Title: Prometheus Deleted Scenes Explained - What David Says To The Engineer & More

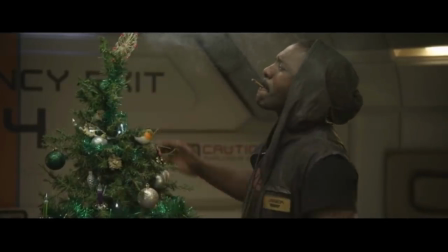There is a missing bit where Vickers is telling him that the mission briefing is about to start, but Yannick then replies that he doesn't really care and he's only here to fly the ship.
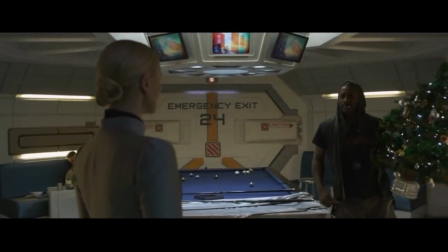He would then take the tree into the main room where several of the mercenaries are sitting and puts it on the table, telling them 'tis the season to be jolly boys.
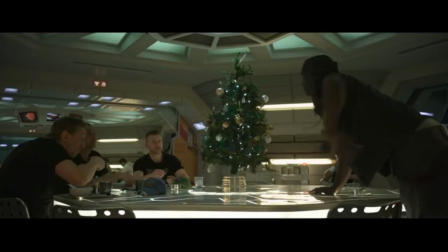Finally, he hangs a small angel decoration on the tree. This is one of those scenes which can actually be seen on the DVD.
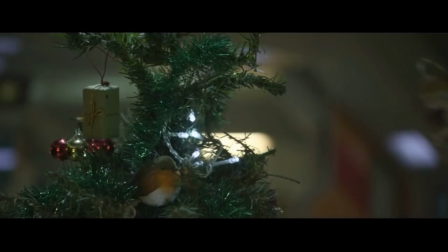DVD or Blu-ray. In terms of the briefing, there was some dialogue between Shaw and Holloway which was trimmed from the briefing scene,
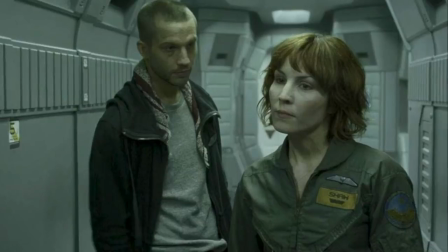including Shaw saying, "They're gonna think we're crazy," before they give their presentation to the team. Holloway reassures her, and later Fifield correctly identified the star map, and there's an alternate shot of Shaw saying, "Not a map, an invitation."
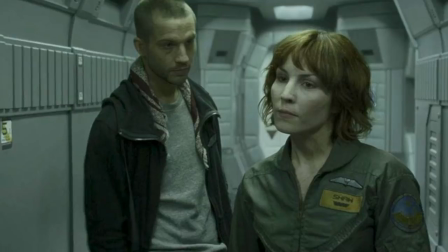So as you can see, again, just that little bit more of scene setting between all of the characters. It's a shame this was cut, because these little touches really do make a film, I believe anyway.
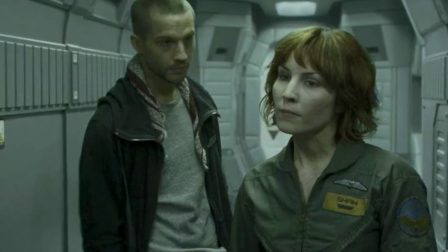After the briefing, there was a scene cut between Holloway and Shaw. Shaw would complain to Holloway in a corridor aboard the Prometheus about the fact that he did not back her up during the meeting.
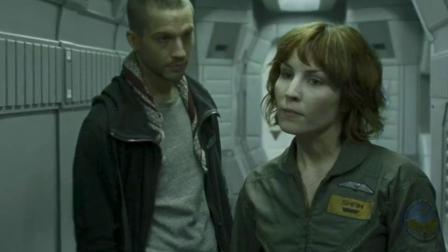Again, just that little bit more character building between the two, showing that they do have some conflict,
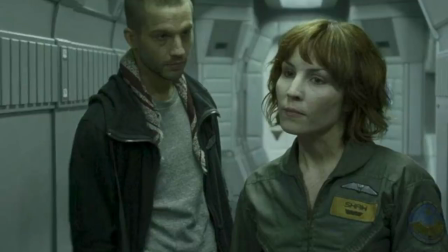which would help the later scenes where Holloway and Shaw discuss the fact that Shaw is unable to procreate. This is, again, really, really quite important, and it's interesting that this was cut because it's such a tiny, tiny scene, it wouldn't have added much to the runtime.
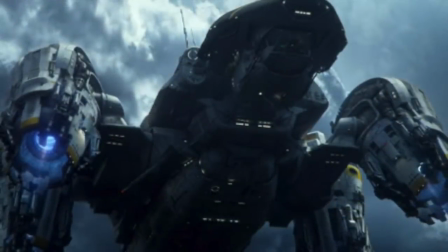There was some footage of Yannick being filmed on the bridge as the Prometheus has landed, and basically just states the Prometheus has landed.
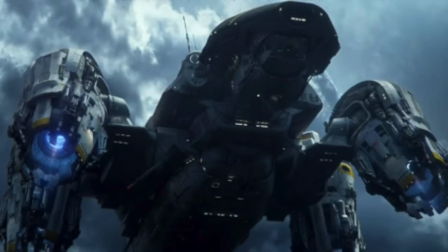Again, this scene doesn't really matter, and the reason why it was cut, I can kind of see.
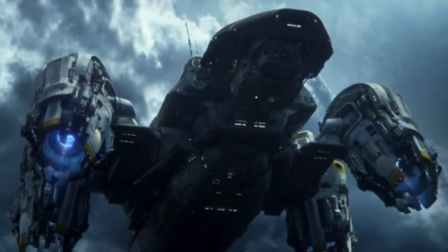Interestingly enough, the film, he is basically just heard saying the Prometheus has landed off screen, so I can see why this was cut and changed.
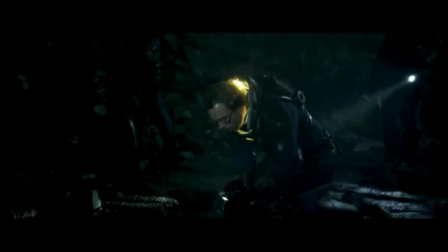It's fairly insignificant. Now, the next scene that was cut does actually add a little bit more to the film, and it's a shame that this was cut,
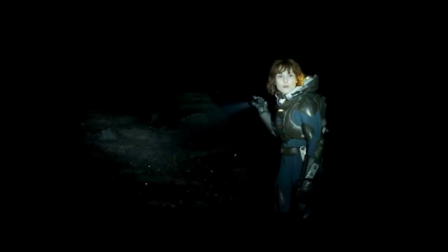because there was a scene where Milburn actually discovered an indigenous worm first in some black liquid.
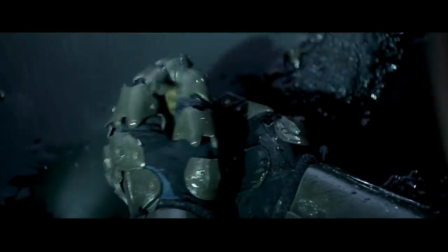He's incredibly enthusiastic about it, as of course mankind has never discovered extraterrestrial life larger than bacteria before in this universe,
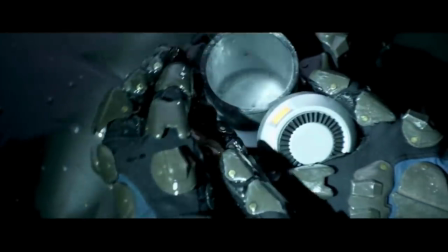and he then puts one of the creatures into a container to study back on the ship. This particular footage basically expands Milburn's character.
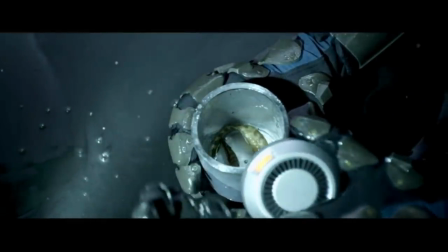It explains why he is so happy to interact with the hammerpede that we see later on,
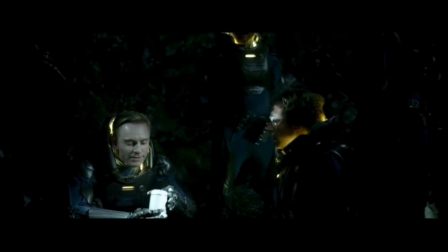and it also makes it clear that the worms are indigenous to LV-223 and that the dark liquid is responsible for mutating them.
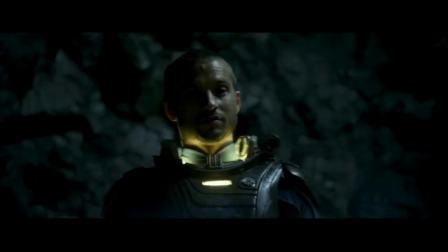This can actually be found on the Blu-ray. This is such a shame that this scene was cut, because
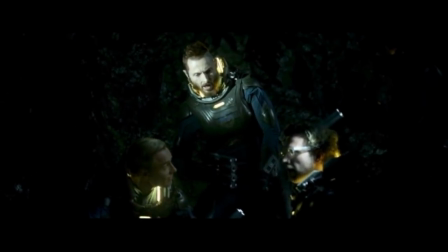it changes what was a plot hole to something which actually makes an awful lot of sense, and this being cut, again, it makes absolutely no sense.
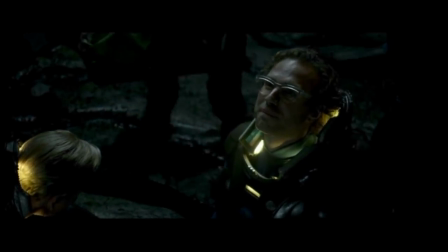It's one of those things which should have been left.
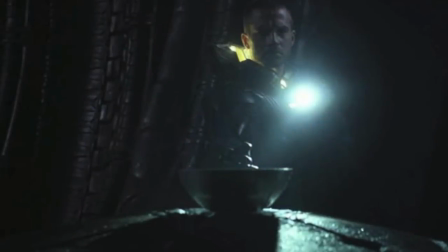There was a tiny, tiny sentence removed where Holloway removes his helmet and he basically breathes in the air and he says, "That's the sweetest air I've ever tasted." Again, this doesn't really matter. This being cut doesn't make a big impact on the final film.
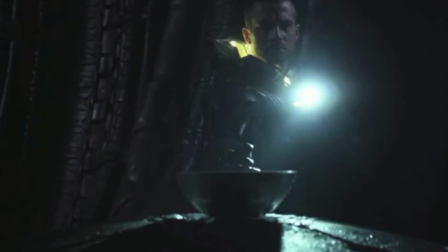Now, a lot of people will remember that instead of finding a green crystal in the headroom in the trailers, there was a ceremonial bowl. Now, this is the same one which was used by the sacrificial engineer at the beginning of the film, and this was cut entirely.
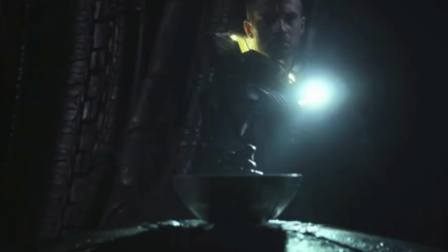It was swapped out for a green crystal. The reason behind this isn't clear, but I'm fairly certain this was just to add to the ambiguous nature of the headroom. It's a shame, because again, the sacrificial bowl would have made an awful lot more sense rather than just a green crystal.
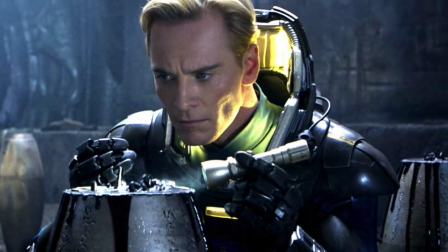Now, as David studies the urns in the headroom,
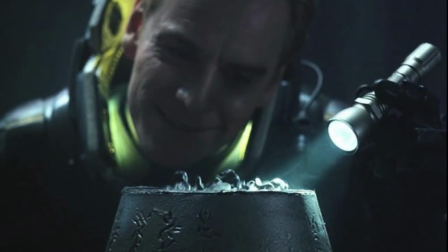there was footage removed of David smiling while observing the black goo oozing from one of the vases.
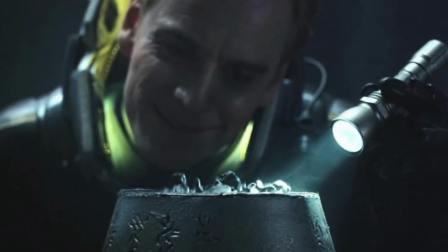There is also behind-the-scenes footage of him tasting and smelling a piece before looking around, which we got snippets of this in the final film.
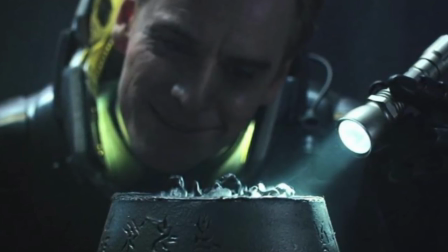But yeah, I mean, him smirking at it, I guess it's a shame that they cut this,
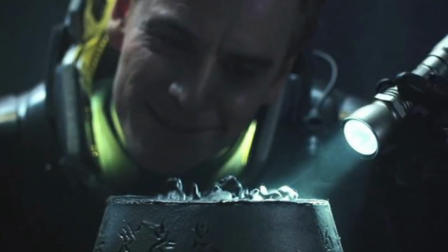but it also adds just that little bit more to David's mischievous and devious nature.
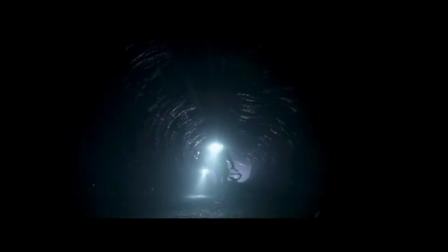It would have been nice to have seen this in the final film. There was a scene cut later on in the film where Milburn and Fifield are in a tunnel after they've left the main group.
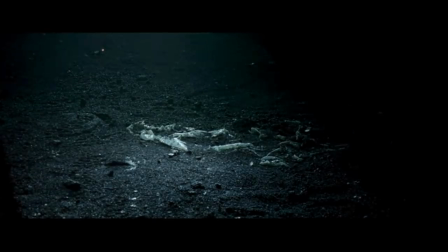They discover a piece of shed skin on the ground, which Milburn picks up. And this is presumably the skin from a hammerpede, but again, it's not dead certain.
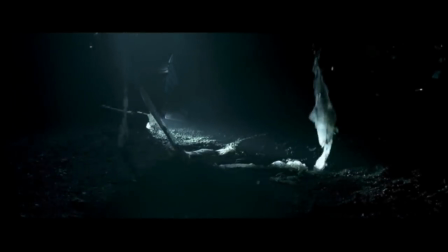This really would have been a good addition, because it adds that sense of omen, something lurking in the background.
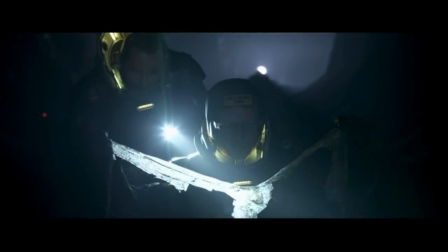And it also makes me wonder why certain things were changed for an ambiguous nature rather than others, because this still could have given an ambiguous nature, but would have also made a little bit more sense.
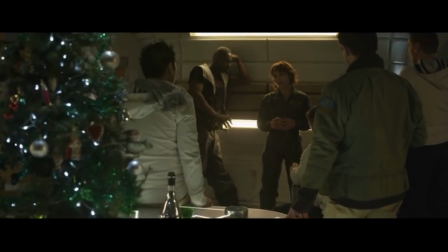There was a scene shot where Shaw tells the Prometheus crew a story, an ancient African myth about how the world came to be created.
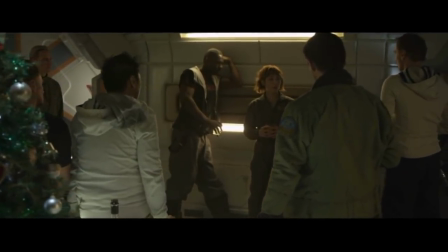She goes on to explain that she has spent her whole life looking for what they have found, life on another planet, and that humanity is no longer alone.
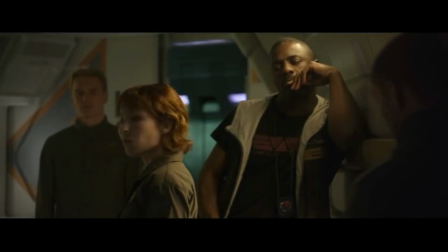She raises a toast with the crew and then has a brief discussion with Yannick about how she almost died going to retrieve the engineer head when the storm hit the ship.
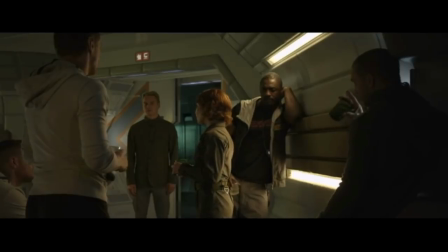Holloway then cuts in with some disparaging remarks, angered, of course, by the fact that, you know, they'd only come so far to find the creatures all dead.
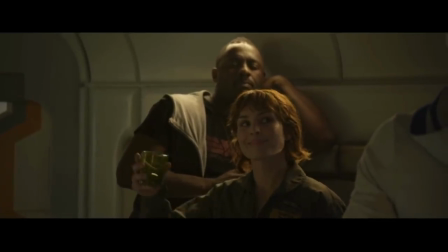And again, this just adds that little bit more scene setting to what we see later,
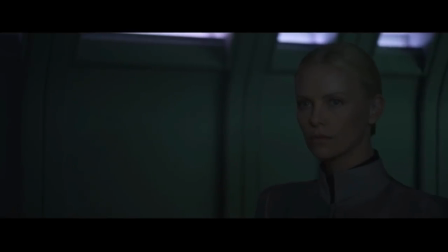where essentially Holloway just becomes a dick in the final film. All of this little character interaction is really,
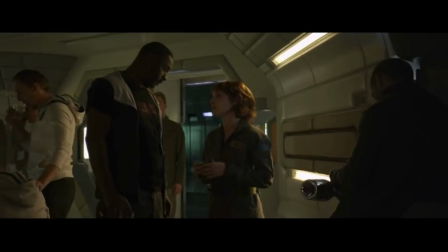really important to his arc and how he just appears to have changed in the final film.
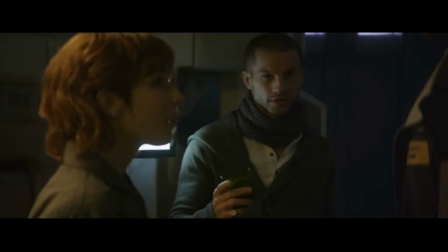This is really important and it should have stayed.
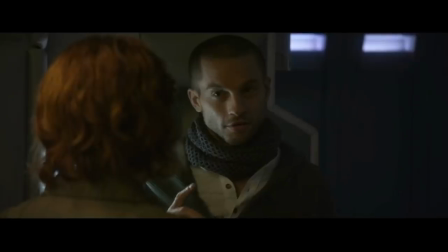It also makes more sense because David is in this scene and then he then retrieves more alcohol for Holloway, which is later seen.
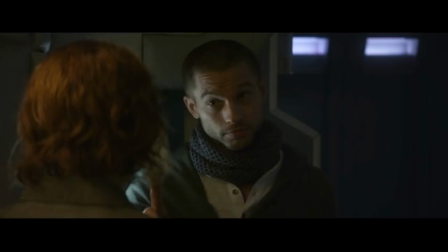So it's a shame that this was cut. I feel it's something which is important, but hey, never mind.
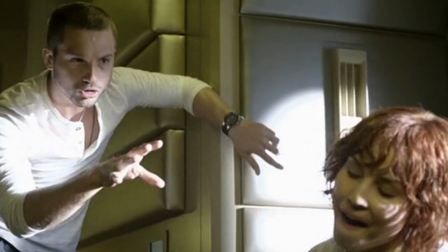There was an earlier alternate take of Shaw and Holloway arguing in their room, which made the scene far more confrontational. Holloway would enter while Shaw is watching a video of the engineer holograms and Shaw chastises him for being drunk again, following on from the scene earlier.
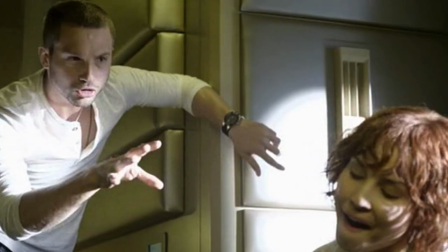They would talk about the video and theorize what might have happened to the creatures and what they might have been running away from.
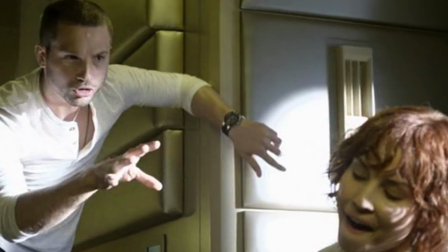Shaw mentions the head they inspected and why it might have exploded, theorizing that a virus or genetic infection wiped out the engineers.
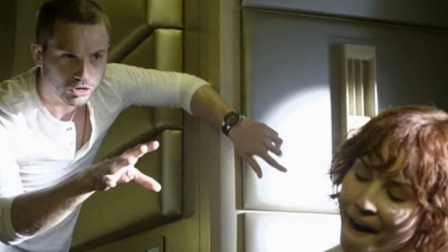But Holloway replies that he just doesn't care, still upset because, of course, he was hoping to find more on the planet.
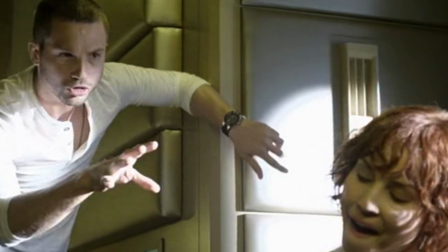Finally, he would lament that the engineers aren't gods at all and that humanity was merely their experiment.
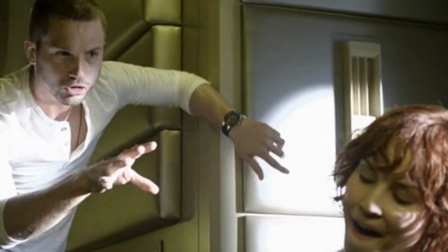He then asks Shaw why she came on the mission, before remarking that she came to ask God why he took her mother and father.
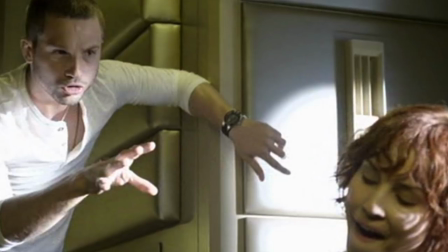Shaw angrily slaps him and tries to run out of the room, but Holloway grabs her. She struggles briefly before they start to kiss.
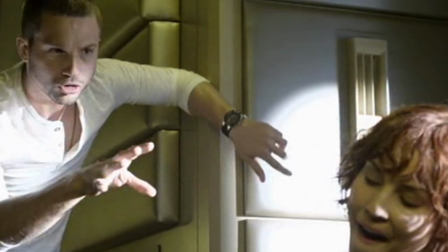This scene is actually on the DVD Blu-ray. Some of this scene would have been nice to see in terms of them theorizing exactly what wiped out the engineers.
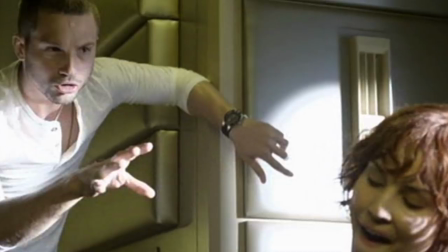I can see why part of it was cut, because it plays into the tropes of women essentially being verbally abused before falling into a man's arms. I can see why that bit was cut, but the theorizing part should have stayed. It's a shame that that was cut from the film.
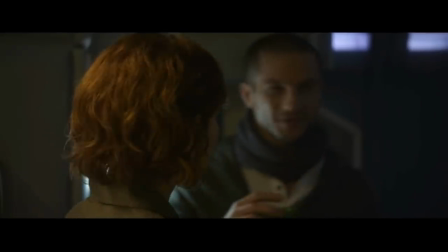Of course, we know that Holloway drank a lot, and in these alternate scenes, we know just how much he was drinking.
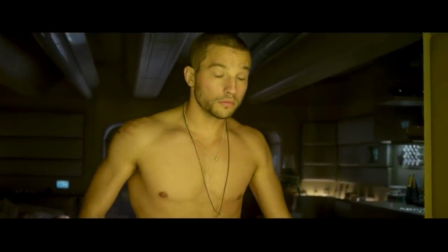The scene where Holloway discovered something in his eye was slightly extended. In this deleted scene, after speaking to Yannick over the radio,
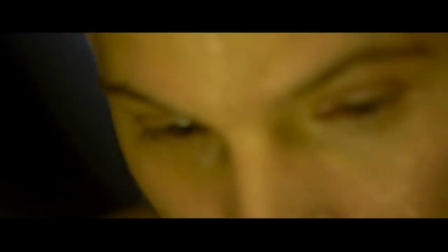Shaw would then go over to Holloway and tenderly ask him if he is okay. Holloway would say that he just thinks he's hungover.
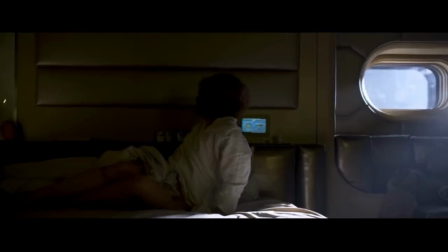This is actually on the Blu-ray, and again,
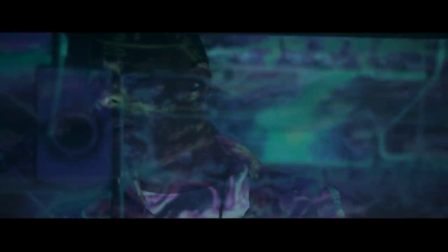probably would have just expanded that a little bit more, their interaction, and shown that they do actually love each other.
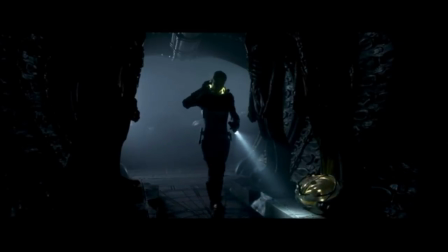There was a tiny scene which showed David's objective. David would be exploring one of the tunnels in the engineer complex when Vickers then contacts him over the radio from the Prometheus.
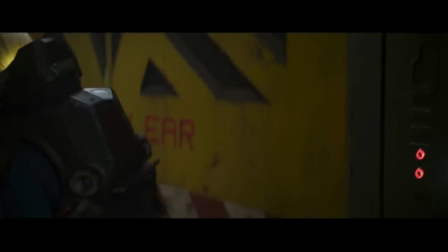We see part of this. She would warn him that the infected Holloway is at risk of contaminating the ship before asking if he has located his objective.
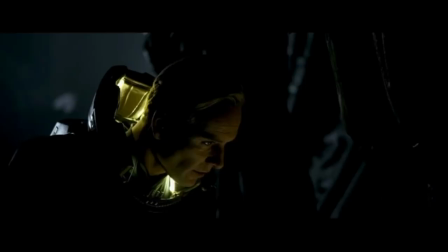David says he has, and that it's now time to wake Wayland. I assume they removed this because they were looking to do that reveal that Wayland was still alive, the incredibly obvious reveal, but obviously they removed it due to that. Again, one of those things which, because of what they were setting up later in the film, was removed.
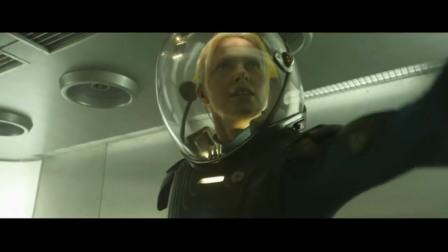It doesn't make much sense. I would have liked to have seen this a little bit more, but never mind. There was a tiny alternate shot filmed of Vickers saying, "changing into what?"
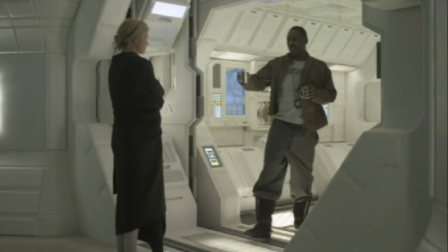Fairly insignificant, not too important there. There was another scene after Vickers kills Holloway. She's sitting alone in her room, clearly distressed by what has happened.